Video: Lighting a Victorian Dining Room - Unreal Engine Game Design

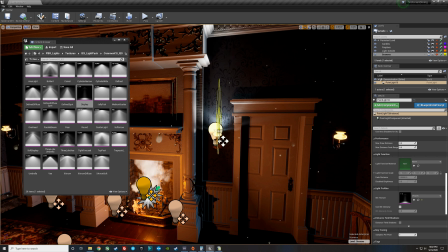742s
So I can actually rotate it and kind of use these shapes on this texture to my advantage, right?
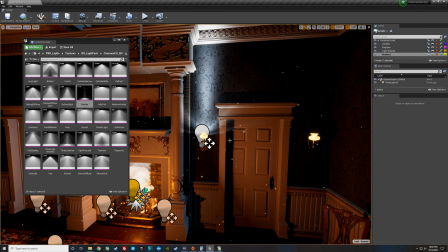747s
Here's a nice kind of spread little uplight. But what I want is a nice little glow, but I would like there to be sort of shadow coming from this.
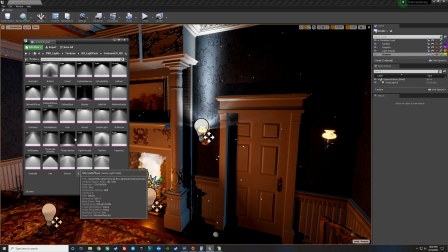755s
So one of the things I love best, and this is the PBR Lights pack that's also in the Unreal Engine store, is I'll actually jump over and steal let's try this.
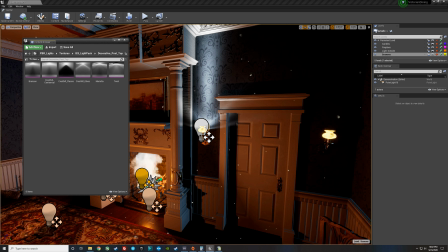764s
Because here I can have a bright source and a big shadow underneath, because you would have a shadow cast by this light fixture.
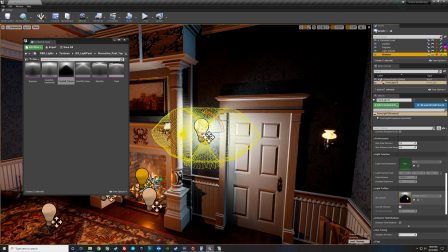771s
So let's go ahead and grab our light again. We'll drop this light on, and now you can see the 3-dimensional map of the lighting. And we can kind of rotate it until we get a nice shape.
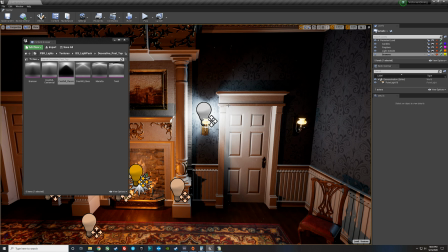785s
It's really bright and hot. Let's raise it up a little bit. Yeah, that's not bad.
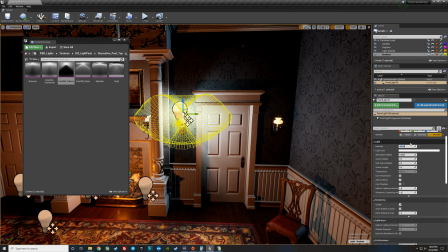791s
And then we can go ahead and let's go ahead and get it to a normal intensity that's not so bright. And we're going to use temperature.
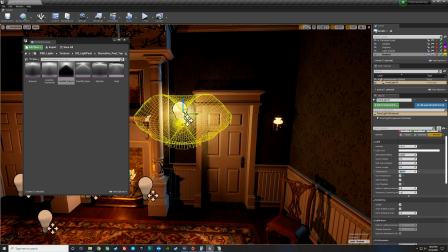798s
We're going to go ahead and put this at 3000 Kelvin. Just kind of like what a warm light bulb might be.
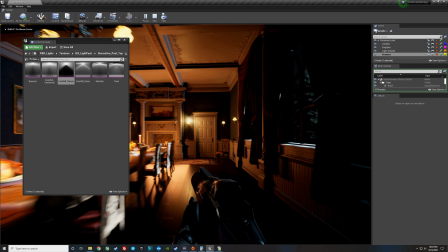805s
Yeah, let's play and take a look. It's a little high.
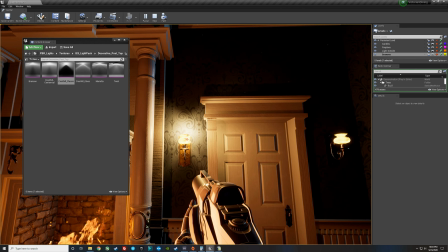812s
The hot spot is a little high. I think that where you see my little crosshair, that wants to be a little bit lower. And maybe there's a different shape we can use too.
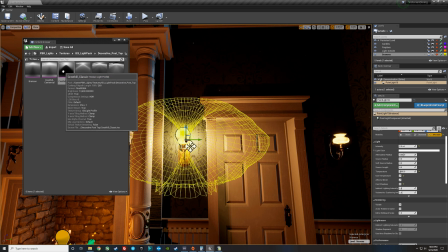818s
So let's lower it down and let's try this Marietta, because the Crest Hill Classic is so dark and this has at least got some little streaks coming. So I think that might feel more realistic. Now let's take a look at that.
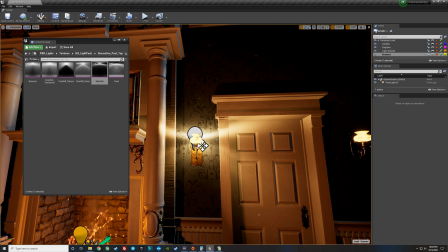833s
All right, so now we got this really hot line that I'm not digging. Let's try a different one.
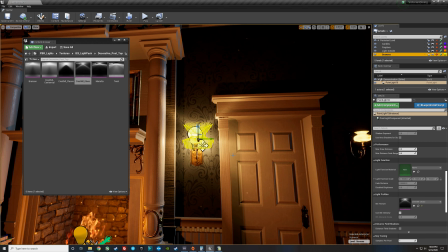843s
There we go. The Crest Hill glass.
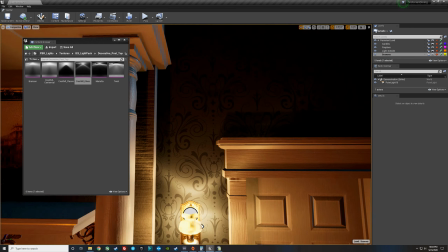846s
So this is actually from a decorative light, but it's kind of emanating what light might do if it was coming through glass.
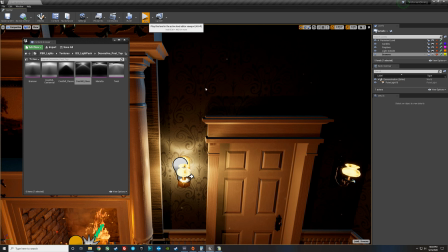853s
All right, let's jump in the editor and see how that looks.
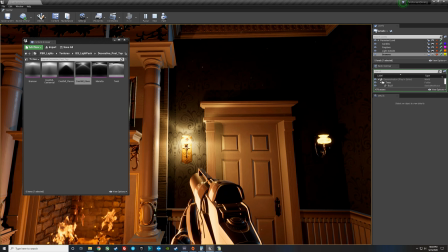859s
That feels really nice, because right now I feel like this big bulb has a nice line coming off of it.
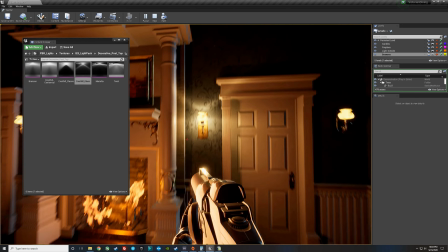864s
There's a nice little V shape coming out of the top. That feels really, really natural.
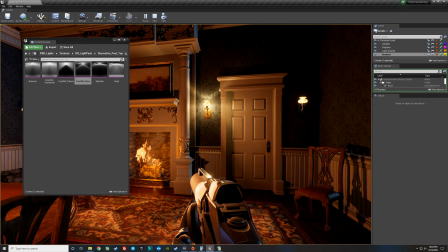870s
Compared to where we were before.
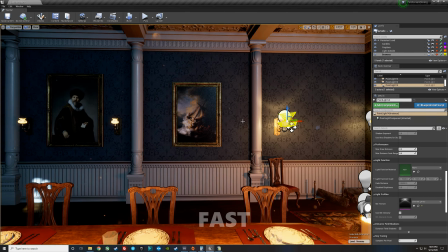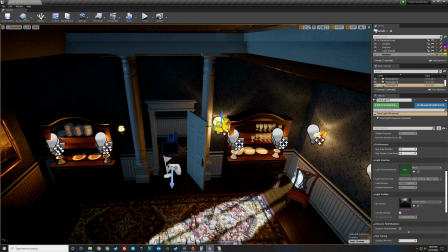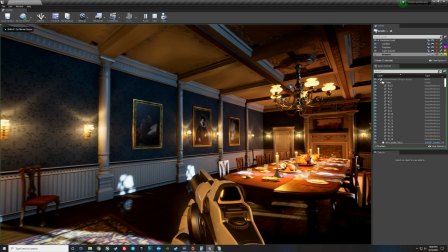886s
Some problems with the fact that we've just copy and pasted all the lights.
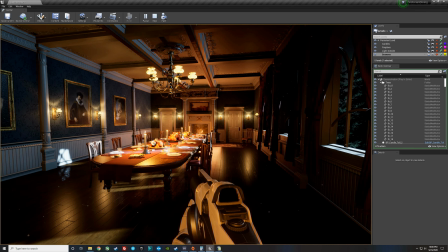891s
The IES file is identical, and it feels like they're all just a little bit too perfectly the same.
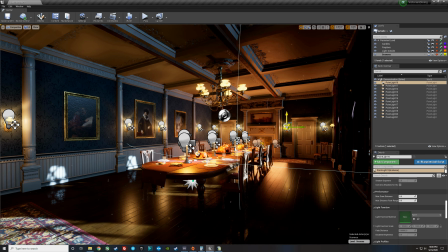896s
So we kind of want to break them up a little bit, and I'll show you how we'll do this. We'll just grab one light and then just go ahead and rotate it, just one tiny click. We'll grab another random light, just rotate it, one click. Grab this light, rotate it, one click.
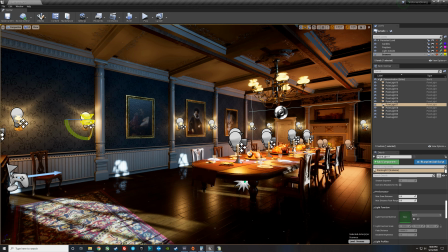911s
Grab this light, rotate it.
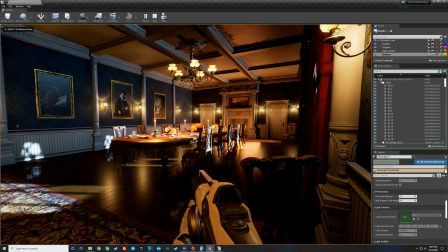916s
So now it just kind of breaks it up a little bit so they don't feel like they're all on the wall perfectly.
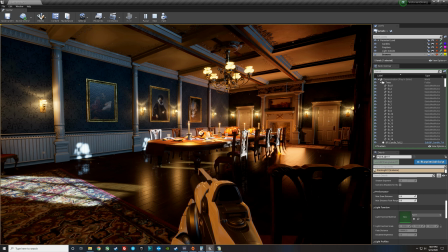920s
And the second thing we're going to do is, like, incandescent light bulbs or lamps have like a little bit of a color temperature difference.
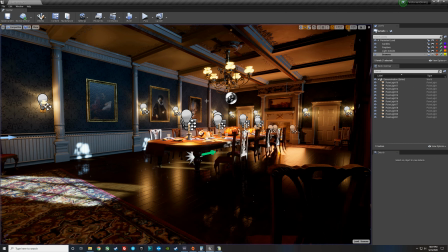926s
So right now they're all at 3000. But what if we, for example, took this one light and maybe changed its color so it's a little bit colder? So let's take him to 3400.
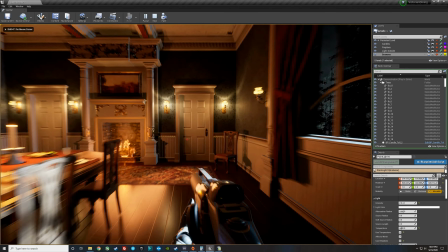936s
And now you can see the difference that I'm talking about in color temperature. The guy on the right is the 3000 and the guy on the left is the 3400.
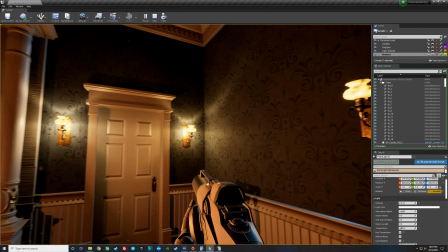945s
Very subtle difference in the temperature.
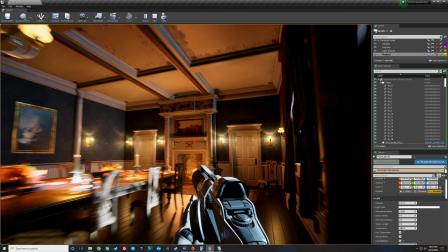948s
They look the same if you weren't kind of paying attention, but there's a little bit of difference and it gives us just a little bit more sparkle or depth.
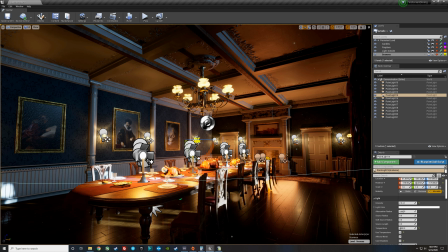955s
So we're going to go ahead and do that to a couple of other random lights, and we'll just add or minus. This one is 3000, so we'll go to 2600, so it's a little bit warmer. I'll take this light and we'll go back up to 3400,
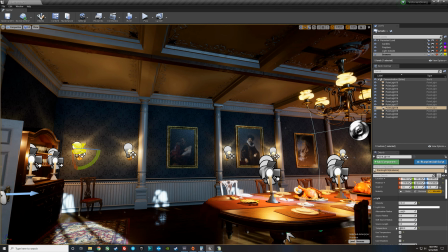968s
and then we'll come over here and we'll take the last light back down to 2600 and hit play.
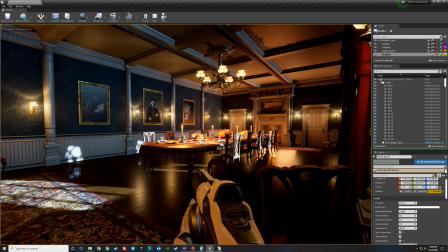974s
And now you can just kind of see that the lights, it's very subtle, but there's some are a little cooler and warmer than others, so it kind of breaks it up and adds some depth.